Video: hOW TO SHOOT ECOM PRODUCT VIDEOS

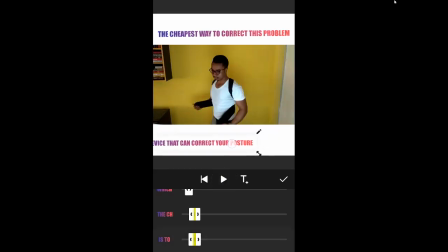[38:09]
Okay, so you can see that. So I'm going to remove this one and just make it one word. This problem is to device that can correct your posture.
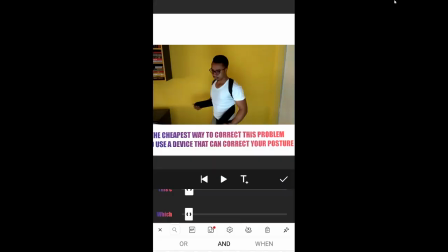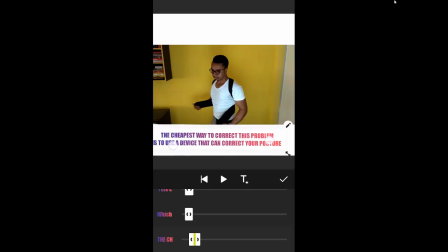[38:41]
So that's better, so that the words stay together.
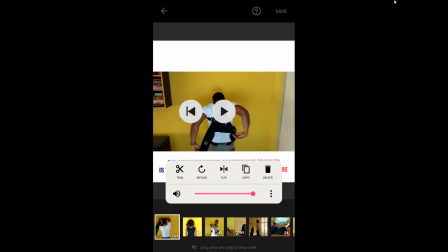[38:56]
So we have that. We're going to make, of course we're going to trim that. That's 1 minute, so I'm going to make it short.
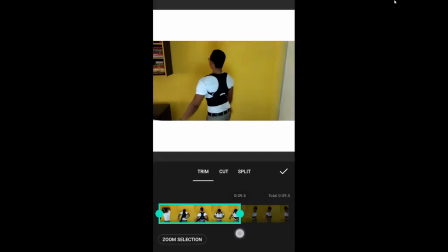Now this particular video, I'm going to split it at this point to show that it's usable by both male and female, right?
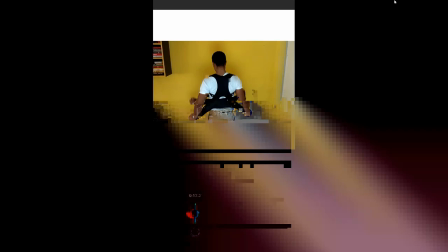[39:20]
So I'm going to pause it here, and then I'm going to say split.
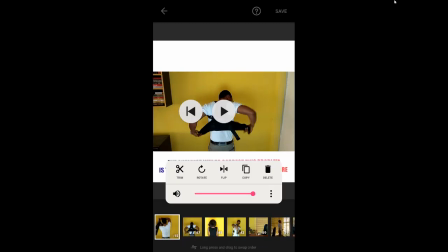[39:25]
So it's going to separate into 2 separate videos, and I'm going to bring this one over here and also trim it.
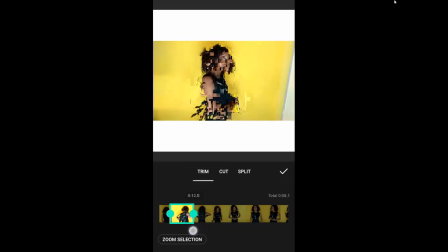[39:37]
So you can see what I'm doing. Trimming it to show that also women can use it.
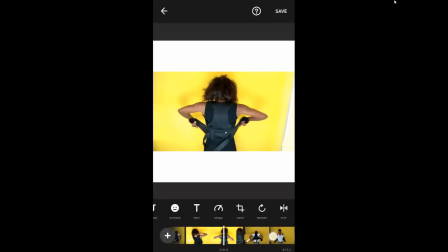[39:44]
So now this is what it looks like.
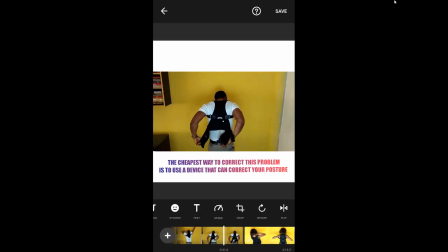[39:48]
So the guy is using it and then about to strap it, and then I have a lady using it, about to strap it. So anybody who sees this knows instantly that this product is both for men and for women.
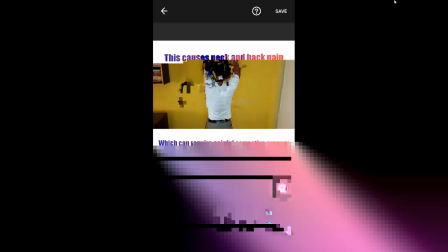[40:02]
So we'll do the same thing. Make it fast so that it plays fast, and make this one fast so it plays fast.
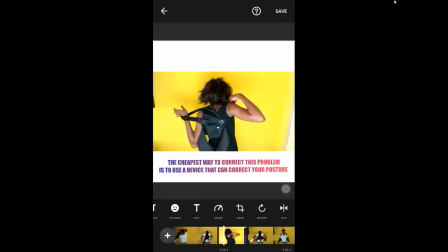[40:11]
Move the sound.
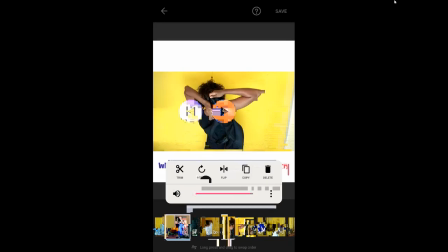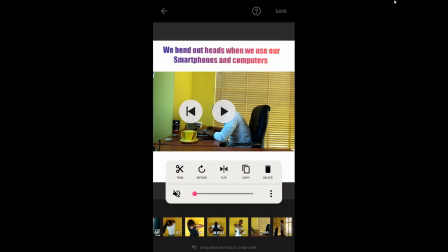[40:19]
Okay, so you can see the flow.
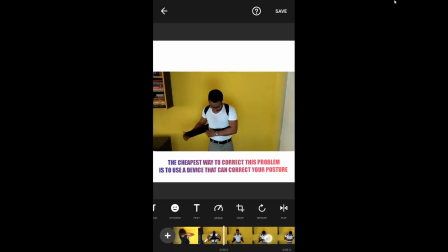[40:24]
So once we've done that, shown that a man can wear it and a woman can wear it, now we can go back to this particular one.
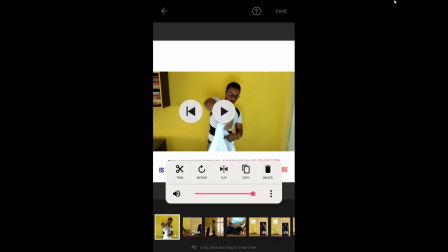[40:31]
I'm going to remove this and then show that it can be worn underneath clothing. Alright? So that shows the actor wearing it under his shirt.
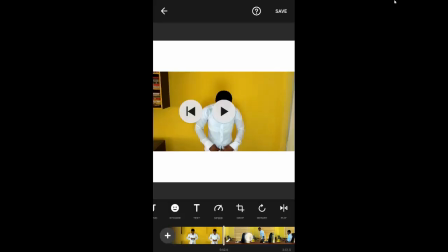[40:45]
Then I can cut it from there. I'm going to do the same thing. I'm going to make it play fast.
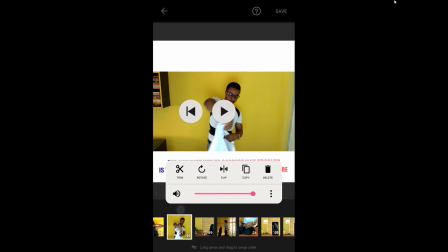[40:50]
And I'm going to remove the sound. Alright? So this is what we have so far.
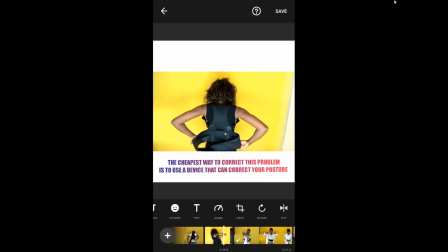[40:56]
If you press to correct problems, use a device that can correct your posture.
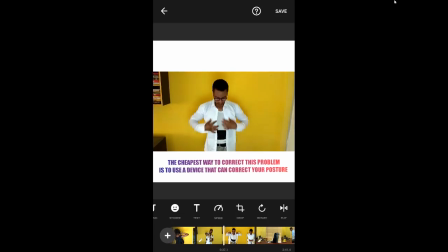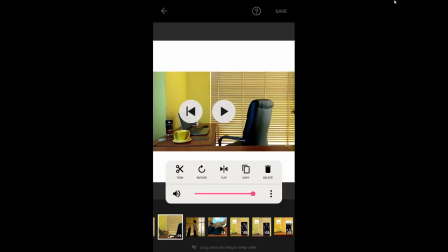[41:08]
Then we're going to show what life looks like now that the problem has been corrected.
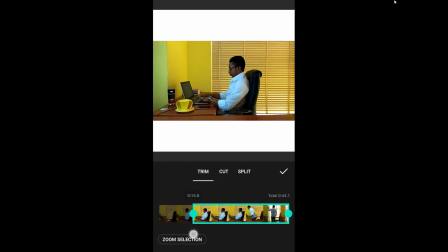[41:13]
So we're going to show our actor coming in and then smiling and bending his neck.
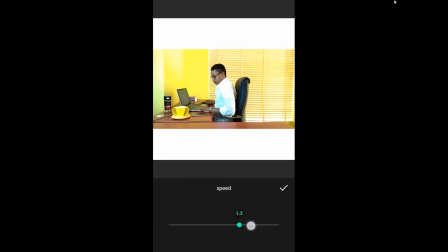[41:27]
So we're going to do the same thing. We're going to make it play fast and we're going to remove the sound.
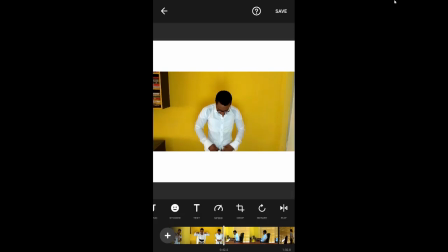[41:34]
Alright? Of course, I'm removing sound because the actors are not talking.
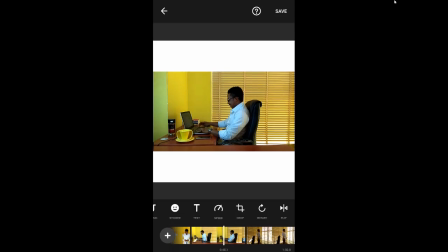[41:37]
If the actors were talking, then maybe you want to keep the sound, or it's going to be playing fast like some of these comedy skits you see online. Alright?
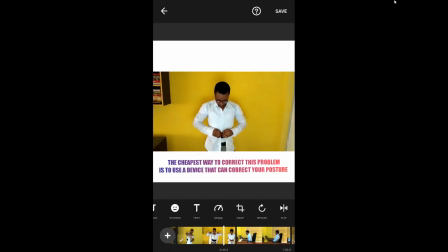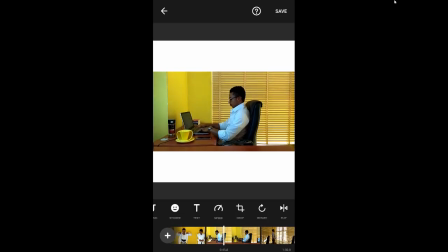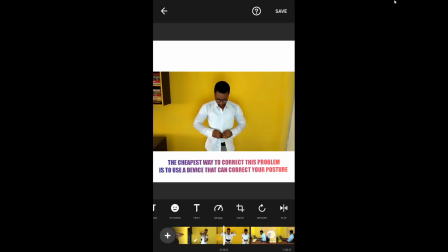[41:55]
So let's add some descriptive text there, right?
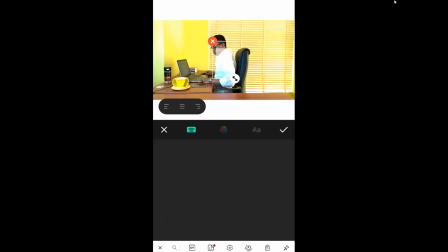[42:00]
So I'm going to click on text plus and say this
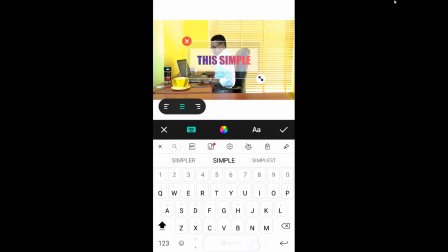[42:11]
simple device will permanently